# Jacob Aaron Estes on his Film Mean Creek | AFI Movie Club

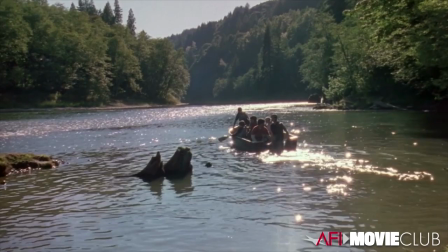4:08 And we also had cinematographer Sharon Meir and I,
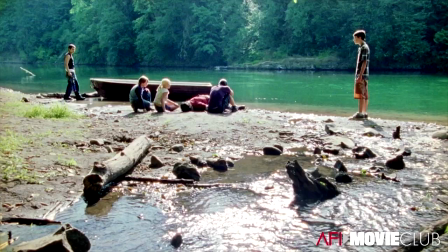4:12 we brought the kids to the central locations and let them walk around the space and get a feel for where they would play this stuff.
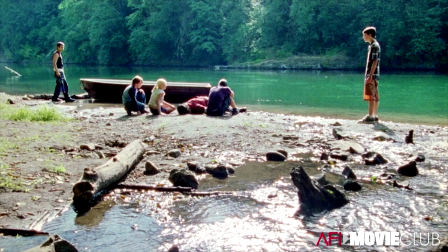4:20 And I remember a moment where all the kids kind of
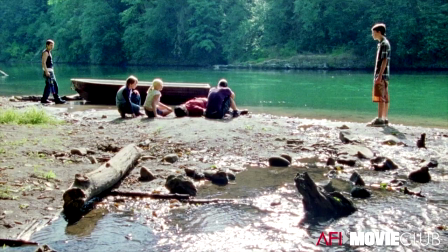4:26 went off into different areas of the embankment. And remarkably, they all went to these places that resembled a storyboard that my storyboard artist, Jay Martin, had already drawn.
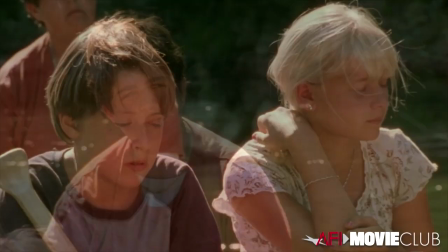4:39 It was kind of a magical thing.
What have you been planning?
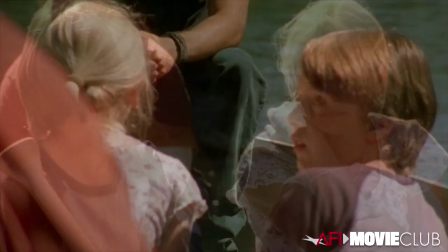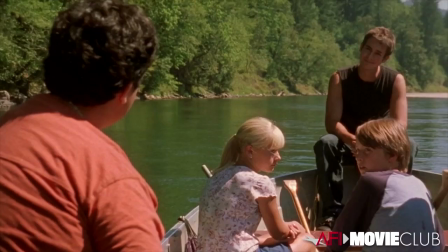4:51 We were planning on stripping you, throwing you in the river, then making you run home naked. Ta-da!
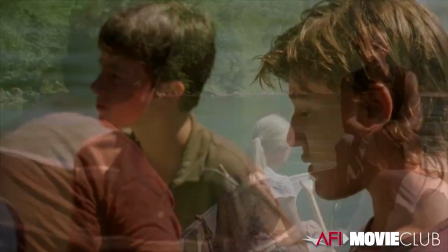4:58 It's not funny. Oh, it's super duper funny to me.
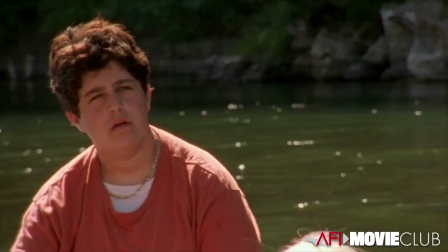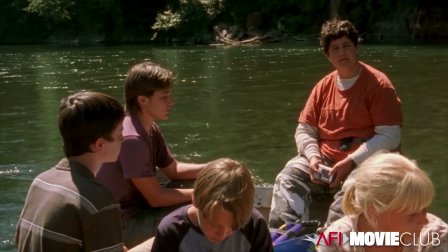5:07 Sorry, George. You're not sorry. I'm sorry.
As an artist, I'm always interested in getting the audience
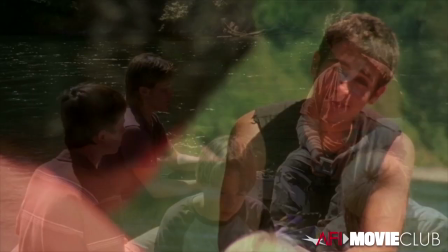5:16 invested in the sort of ugly violence that may ensue in a movie,
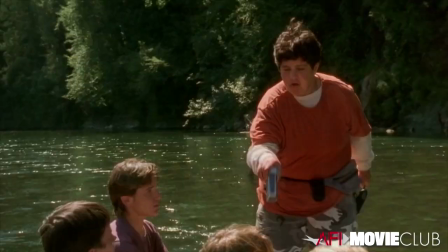5:21 making them feel complicit in that violence.
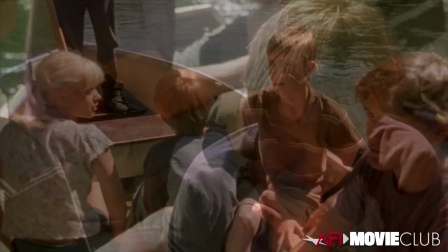5:25 And in order to do that, I had to make sure that the character that Josh Peck was playing was
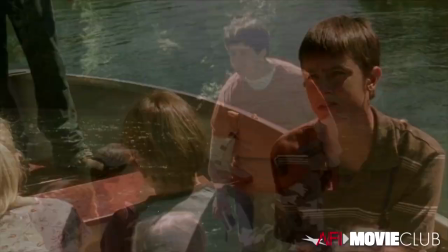5:34 loathsome enough that the audience themselves would want to shove him into the river
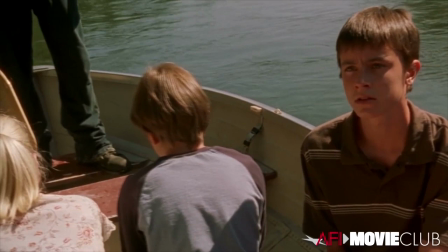5:39 and even possibly take a little bit of pleasure in seeing him start to drown,
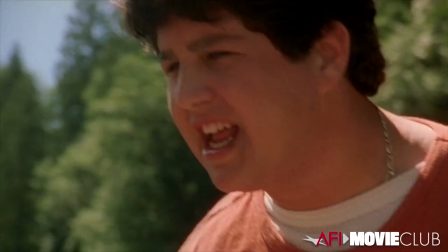5:44 only to realize that their impulse to hurt him was an ugly impulse.
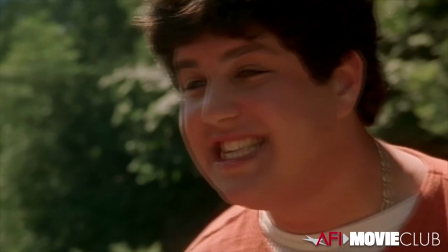5:53 And I think by making the audience go through that process,
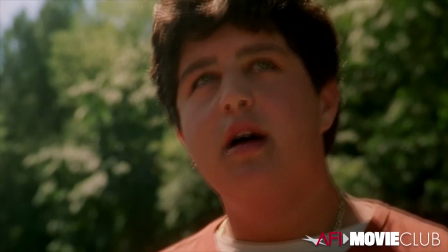5:58 you've really engaged them in a emotional experience that isn't very black and white.
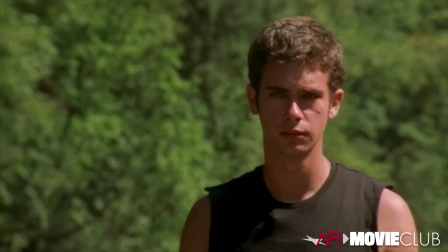6:09 And speaking of dead fathers, I just remembered my bonehead,
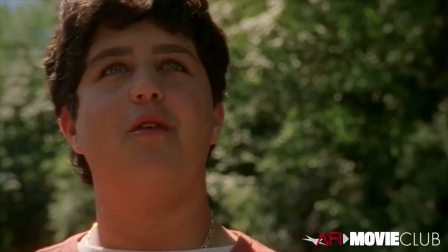6:16 white trash, fucking donkey dick Marty got so fucking freaked when I started talking about his daddy.
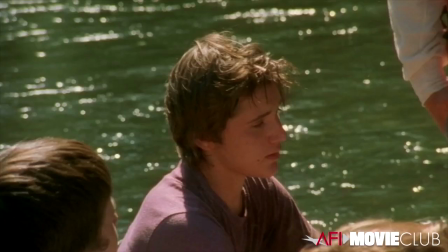6:24 His Neanderthal,
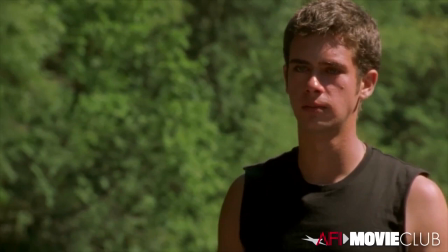6:28 drunk dad, put a gun in his mouth and splattered his brains all over the wall.
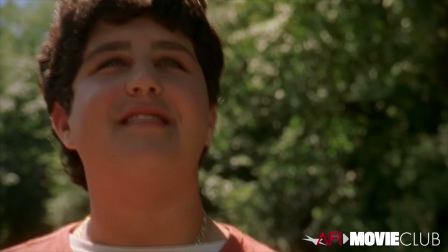6:39 You know, I almost forgot that my mom told me that. She said his daddy splattered his brains all over the wall.
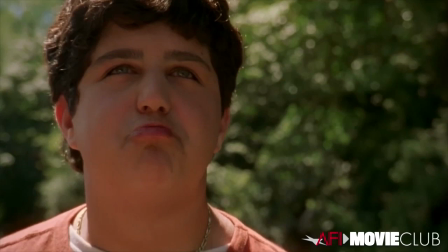6:47 I thought it was sad at first, but now I like it.
The whole movie seemed to me to be about dealing with sort of gray areas and
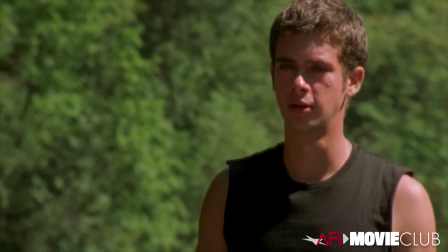6:57 nuances of our impulse to be cruel and our impulse to punish.
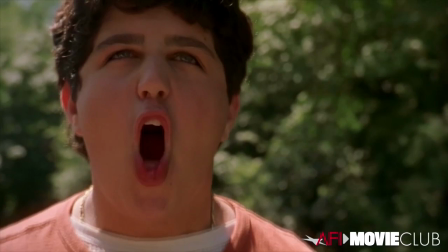7:02 Also, our impulse to be humane,
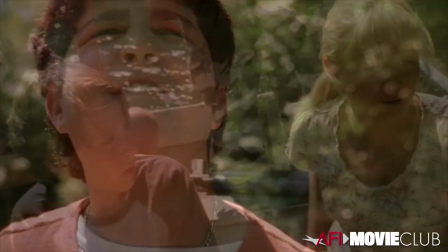7:04 which is the other side of Josh Peck that he's expressing in this scene on a boat where he is so happy to be
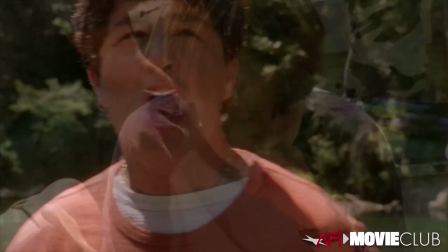7:13 invited out onto the river only to discover the true intention of his would-be friends.
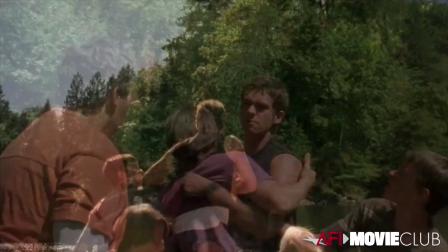7:19 And then things get really horrible.
Marty! George!
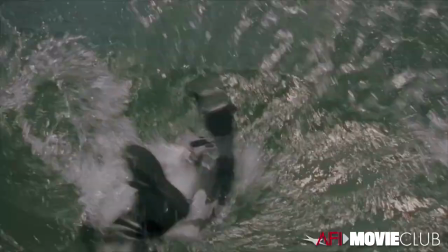7:24 All over the wall! Shut the fuck up! Marty!
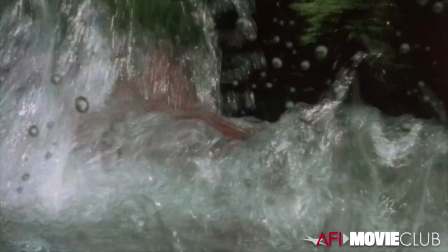7:30 That's what happens when you fuck with Martini Blank! Martini Blank's friends back him up.
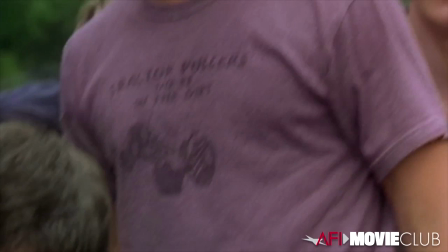7:36 Because the friends do fuck up. That's why you're in the water.
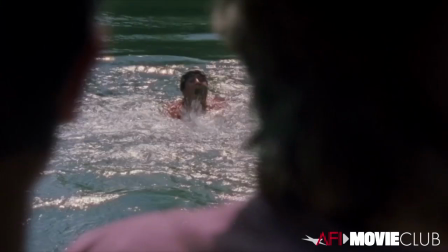7:42 When I eventually made Mean Creek, I made it 7 years after I wrote the first draft.
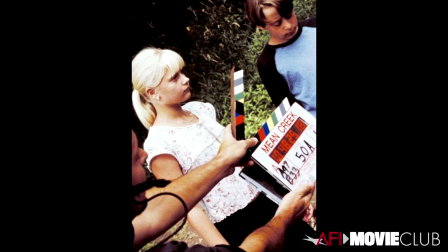7:49 By the time I went out to go and shoot the movie, I had forgotten enough that I had a healthy distance from the material.
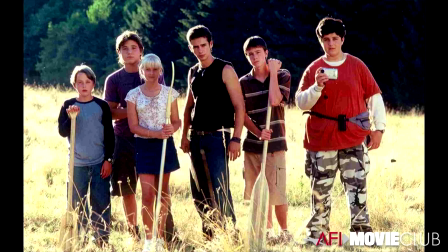7:59 So I was in a sort of discovery process again. I realized that that's the right place to be as a director, to be open, to not be attached to every punctuation mark and to just listen to what's happening and learn about a scene as it's on its feet in front of you.